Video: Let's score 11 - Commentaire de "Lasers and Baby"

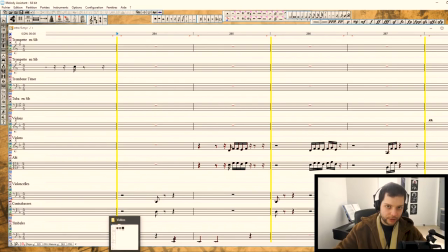2028s
ça rappelle quand même le morceau de Star Wars épisode 7 Torn Apart ou Kylo Ren hésite à tuer son père, bien sûr, puis il le fait.
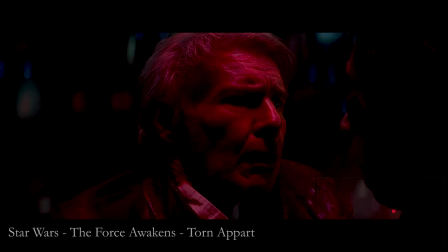2037s
Spoiler !
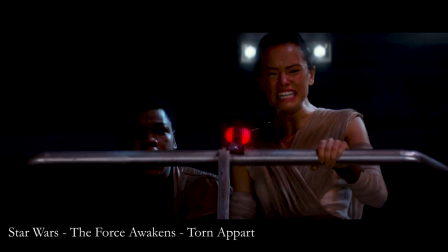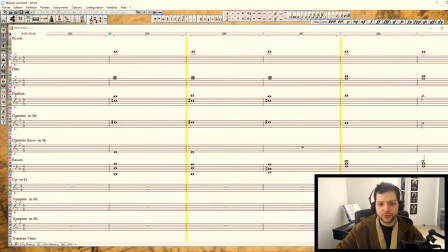2043s
de ça au début quand j'ai cité j'ai pas pensé tout de suite au truc moi je suis ah oui non mais c'est clairement inspiré ça ok moi je le laisse en toi c'est pas grave pas croire que mais j'ai réfléchi à ses accords dissonants j'ai géré il ya des petites notes que j'ai changé et tout du coup
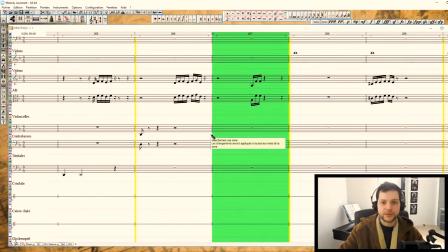2059s
voilà je laisse comme ça quoi et puis les violons justement pour faire ces motifs qui enrichissent un peu parce que juste des accords plan plan c'est chiant et c'est pas très agréable à écouter
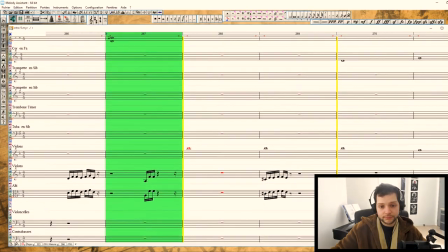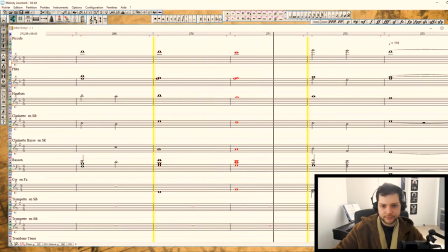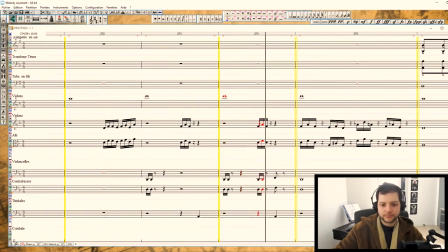alors ça c'est plutôt cool ces motifs qui sont doublés
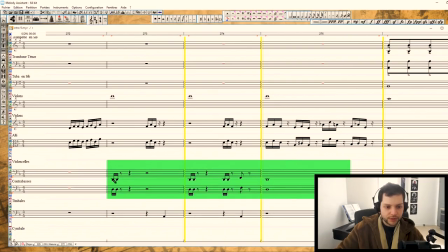2095s
sur la version finale j'ai rajouté des trucs là j'ai rajouté du tuba qui joue ça et de la caisse claire pour justement marquer ces rythmes sinon on les entend pas trop
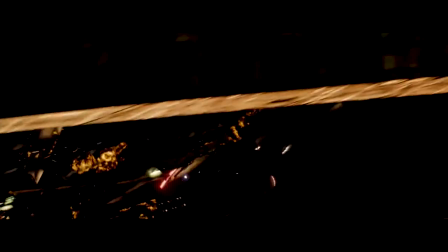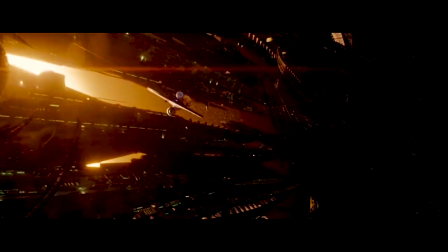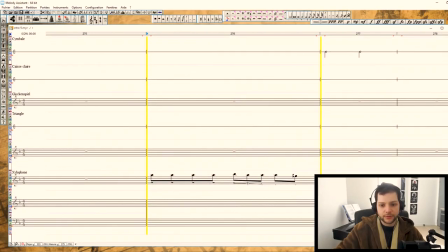2112s
genre de rythme Williamesque un peu surtout qu'il y a toujours le gizulophone on entend souvent ce genre de trucs dans l'épisode 1 notamment écoutez la baie ou de l'épisode 1
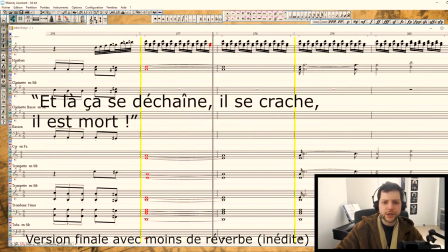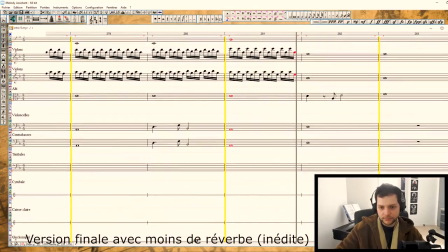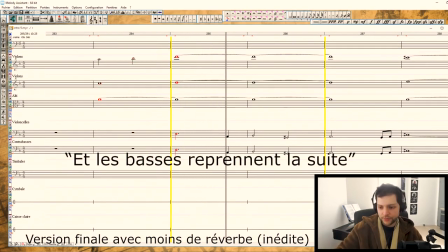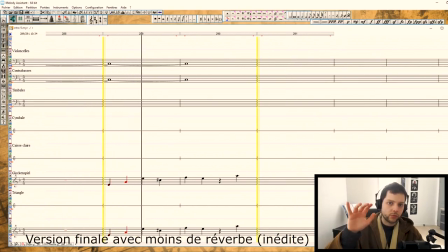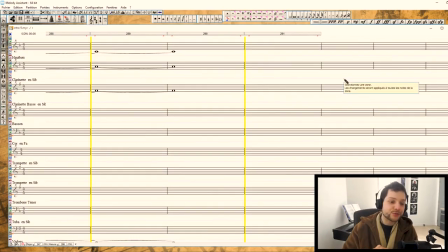2155s
quand j'ai posé les dernières notes et que j'ai fait les derniers ajustements sur la portée j'étais quand même je me dis non mais sérieux c'est fini quoi waouh j'y ai travaillé par session entre des gros projets ou des petits projets entre des vidéos et en fait vu que j'enchaînais les vidéos j'avais moins le temps de me poser là dessus et
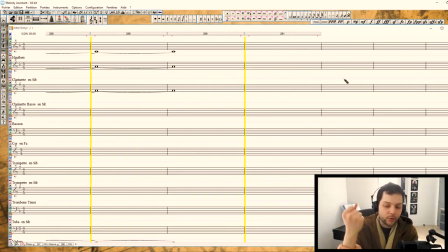2173s
quand j'ai repris activement mon roman je suis en train de fignoler un roman bah cette grosse compo aussi était en stand-by
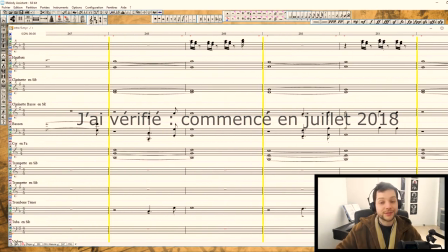2179s
et donc cette année c'était l'année où je l'ai fini quoi donc assez assez content du coup je m'étais dit waouh la production sur fl studio ça va être hyper long ça va être énorme ça va être hyper minutieux des ajustements de fou et tout finalement en fait ça a été tellement rapide parce qu'entre dix minutes on pourrait se dire enfin je me disais mais ça va être surtout tout un orchestre bon déjà heureusement que j'ai un bon pc avec 128 giga de ram ça ça aide pour l'orchestration et tout ça sur mao Mais non, même le mixage, tout ça J'ai pas passé trop de temps Enfin, comparativement à ce à quoi je m'attendais Parce que c'était quand même bien long, bien minutieux J'ai fait plusieurs exports, je m'en attendais à 30 exports Finalement, j'en ai fait moins d'une dizaine Bien sûr, c'est pas parfait Je suis pas en train de dire que c'est trop bien ce que j'ai fait Juste, je suis très content d'avoir réussi à obtenir ce résultat Je pensais pas en être capable Le but, c'était quand même de pousser techniquement la compo parce que je veux m'entraîner à faire des trucs à faire des trucs aboutis je voulais m'entraîner sur l'orchestration et sur la synchro la musique à l'image sur la synchro à l'image et sur les intentions pour la musique à l'image, donc j'espère que ça colle quand même pas trop mal à la scène, j'en ai fait trop bien sûr pour la scène je le sais bien parce que le but était aussi de pousser techniquement ça l'orchestration et la complexité mélodique tout ça, je me suis éclaté en fait à faire ça et je suis content du résultat si on m'avait demandé de scorer pour cette scène j'aurais pas composé ça,